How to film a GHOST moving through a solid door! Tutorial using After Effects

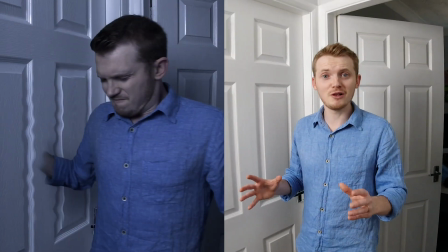Hey guys, Steve from Unexplored Films here and today we're going to try and film me walking through a solid door just like a ghost.
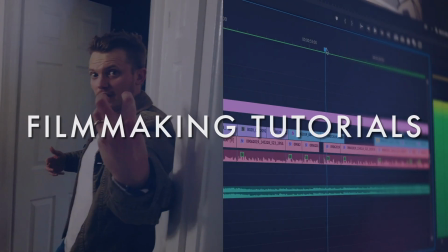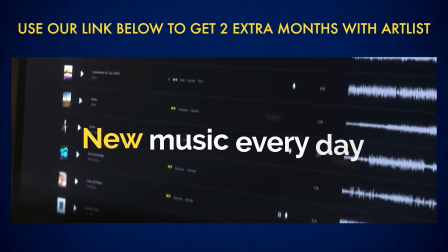Today's video is sponsored by our friends at Artlist,
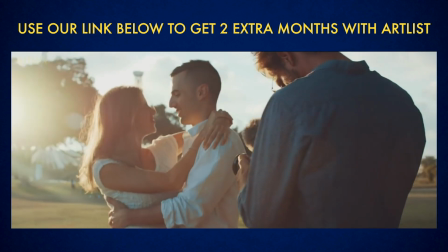a fantastic all-in-one music licensing site for all your video making needs, including all the music you can hear in this video.
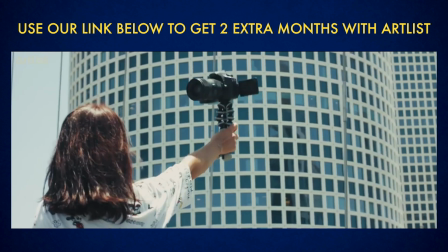It offers unlimited downloads for a flat fee and one simple license, and if you sign up using the link below this video you will get two extra months.
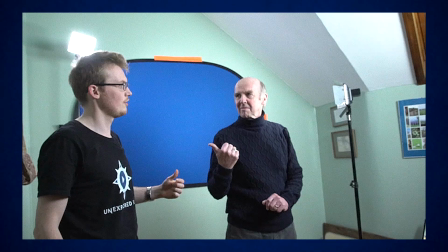Now we've been doing some pretty complicated visual effects recently, but with With this one, it is very simple to do a basic version of this effect.
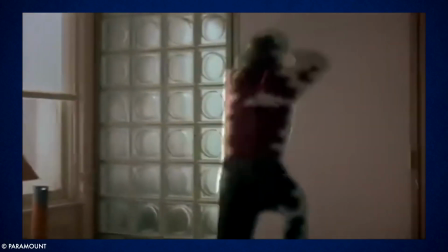It's the sort of thing seen in lots of movies, the obvious example probably being Ghost with Patrick Swayze,
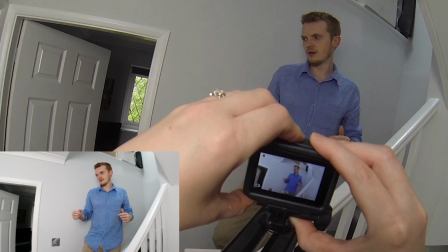so I'm going to show you a basic version of it first and then a more complex method for how we made it a little better.
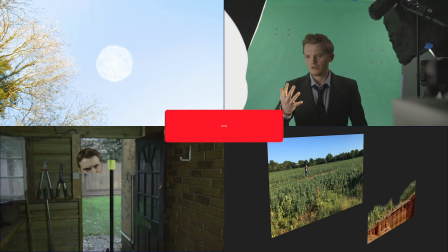And if you're enjoying these DIY Hollywood effects and tutorials, please consider subscribing and you'll get to see lots and lots more.
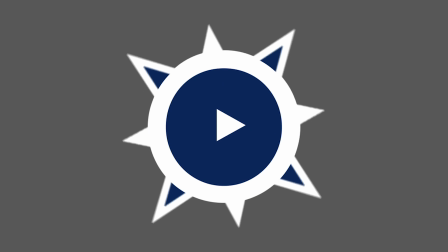And thanks for all the amazing support so far for this channel. So to begin with, here's the most basic version of this effect.
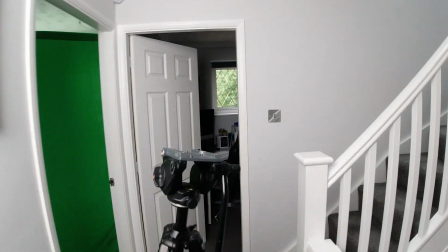First, of course, you need to pick a doorway and set up a tripod in front of it and a green screen behind it, visible through the door.
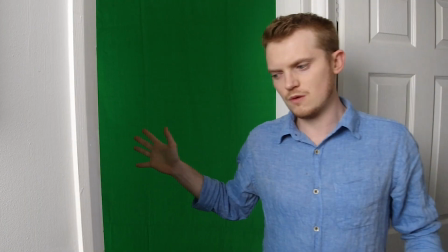So we backlit our green screen with lights so that it would appear to be a fairly even colour.
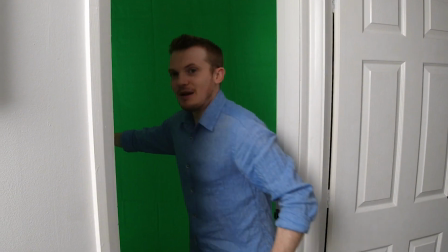You've also got to leave enough space so that you can walk through the doorway and into the other room.
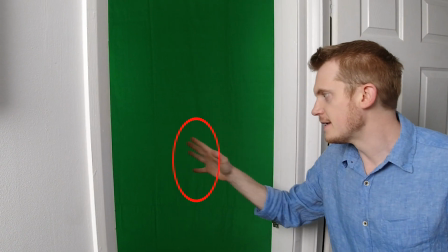And we deliberately lit this from the side so that the shadow would kind of serve as a marker for where the door should be.
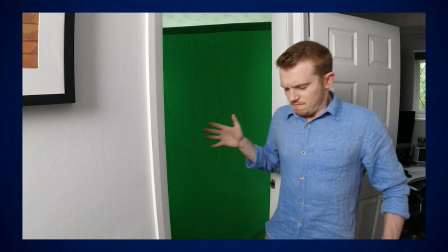Next we filmed me miming, touching the door and then slowly moving through it, looking like it was a difficult thing to do.
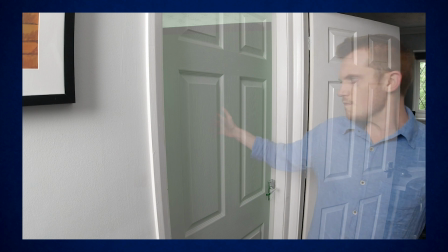You also need to get a simple empty shot of the door closed and if you've been careful not to move the camera these two shots should line up exactly on top of each other.
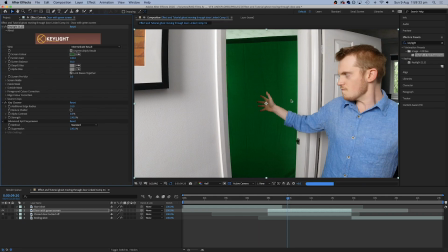So first if you line up these two shots in your editing program you can remove the green screen.
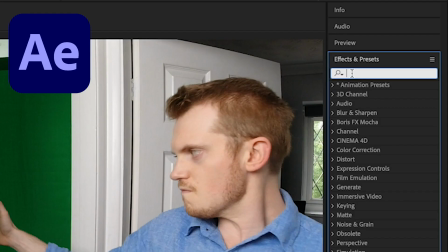If you're using Premiere you can use the Ultra Key effect and if you're using After Effects you can use Key Light.
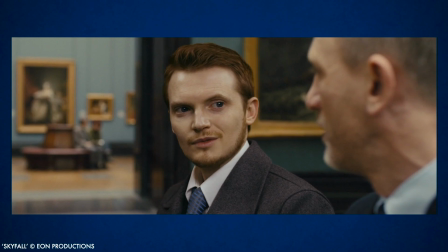We used After Effects and to learn about using Key Light in more detail check out some of our other tutorials such as how to add yourself to movies.
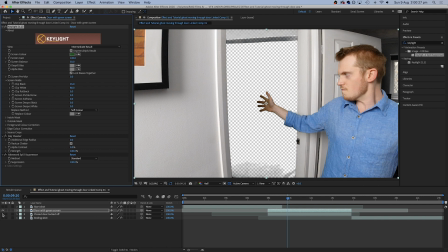Once you've remove the green screen, this will create an empty gap. And now you can drop in your shot of the closed door behind it.
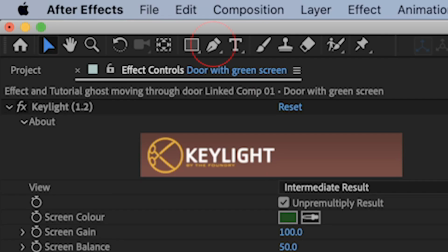To keep things simple,
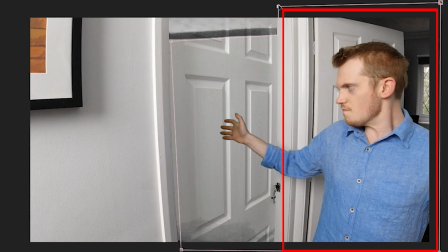you can use the pen tool to cut off part of the shot of you reaching towards the door and you can use everything up to the door frame from the original shot.
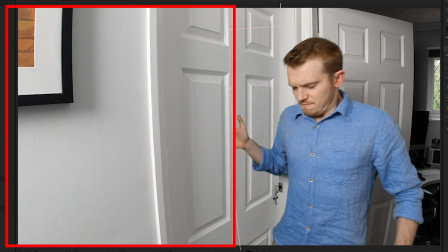And now you can also mask out the other half of the shot with the closed door and use that half of the shot exactly as it is as well.
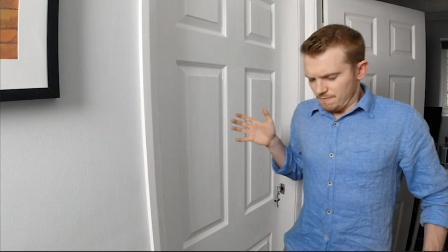You can now feather the edge down the middle of the screen around the point where the body should be moving through the door.
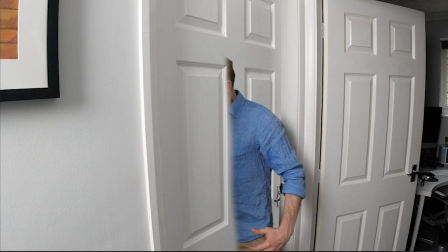So a basic straight edge looks okay,
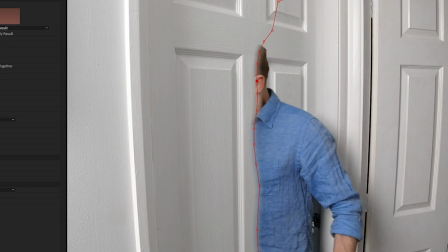but you might want to use keyframes to change the shape of this line over time so that it looks like the door is kind of wrapping around you as you're moving through it.
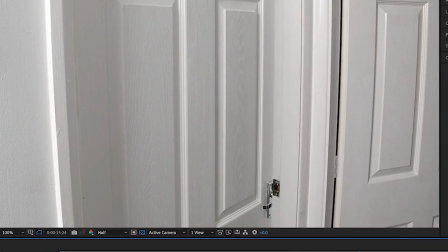Now this might leave a bit of an issue where the door frame doesn't quite line up with the closed door so you may have to do more
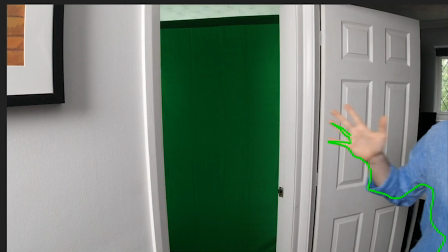masking or use the rotoscope tool to cut out the figure further and drop in the closed door layer again behind.
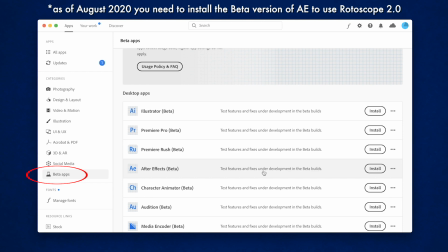If you're working in After Effects and you want the best rotoscope tool you can install the beta version and use rotoscope 2.
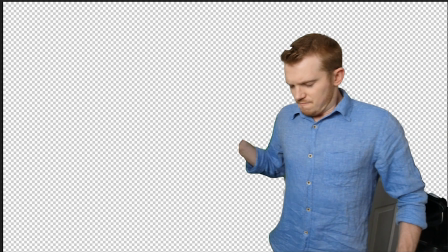I actually still think it doesn't quite do as an amazing job as everyone seems to say but that's another way of
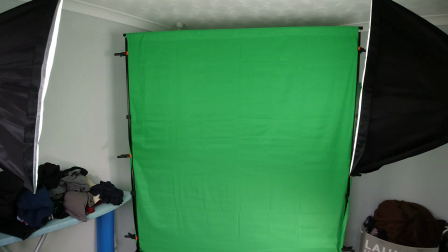cutting yourself out and in fact it could be a way of doing this whole effect without a green screen if you didn't have one.
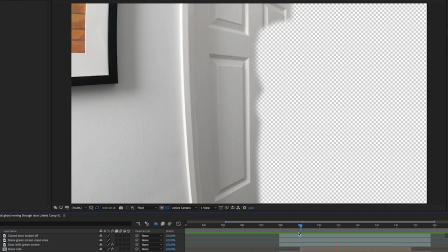So your layers should now look like this. You've got the closed-door layer sitting on top with the mask down the middle of the frame which changes over time,
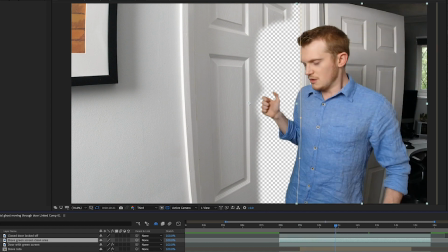you've got the original shot of the figure on the right and the middle part is the part that might have to be rotoscoped or have the green screen removed and that right
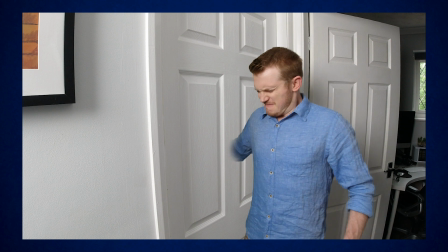there is pretty much the most basic version of this effect possible. But if we want to, we can add one or two more things now to make it better.
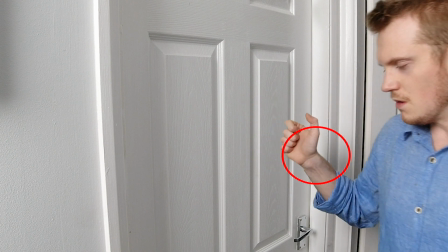So the first thing to improve here is the shadow of the hand, which actually stops around the door frame because of course there wasn't a door there to cast a shadow on.
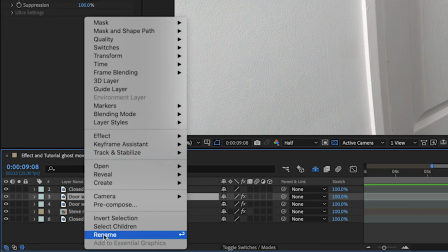So a good trick to create a new shadow is to duplicate the layer with the hand and drop it in behind.
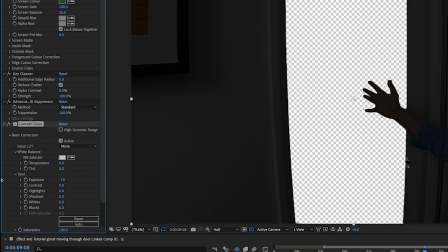Then you can use the Lumetri Color effect to turn the exposure right down, and you should also add a blur.
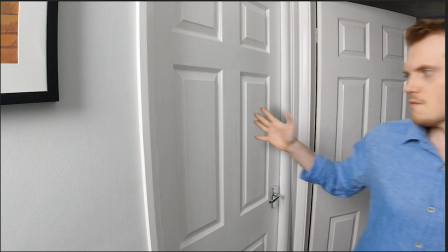Then if you realign this slightly behind the hand and turn the opacity down, it will of course move in the same way as the hand and it will look like a shadow.
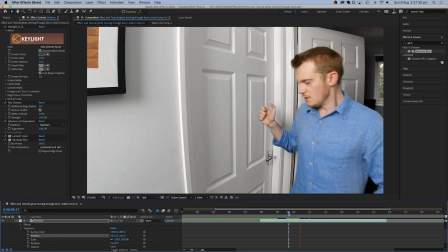Next we can add some effects to make this whole thing look a bit more ghostly and like the door is changing as I'm moving through it.
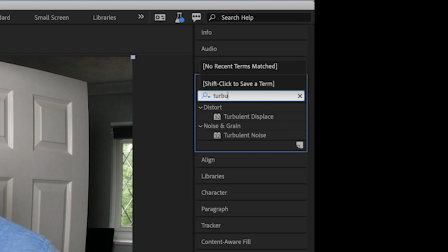So one way to do this is to add a new adjustment layer and then search for the turbulent displace effect and drop that in on top.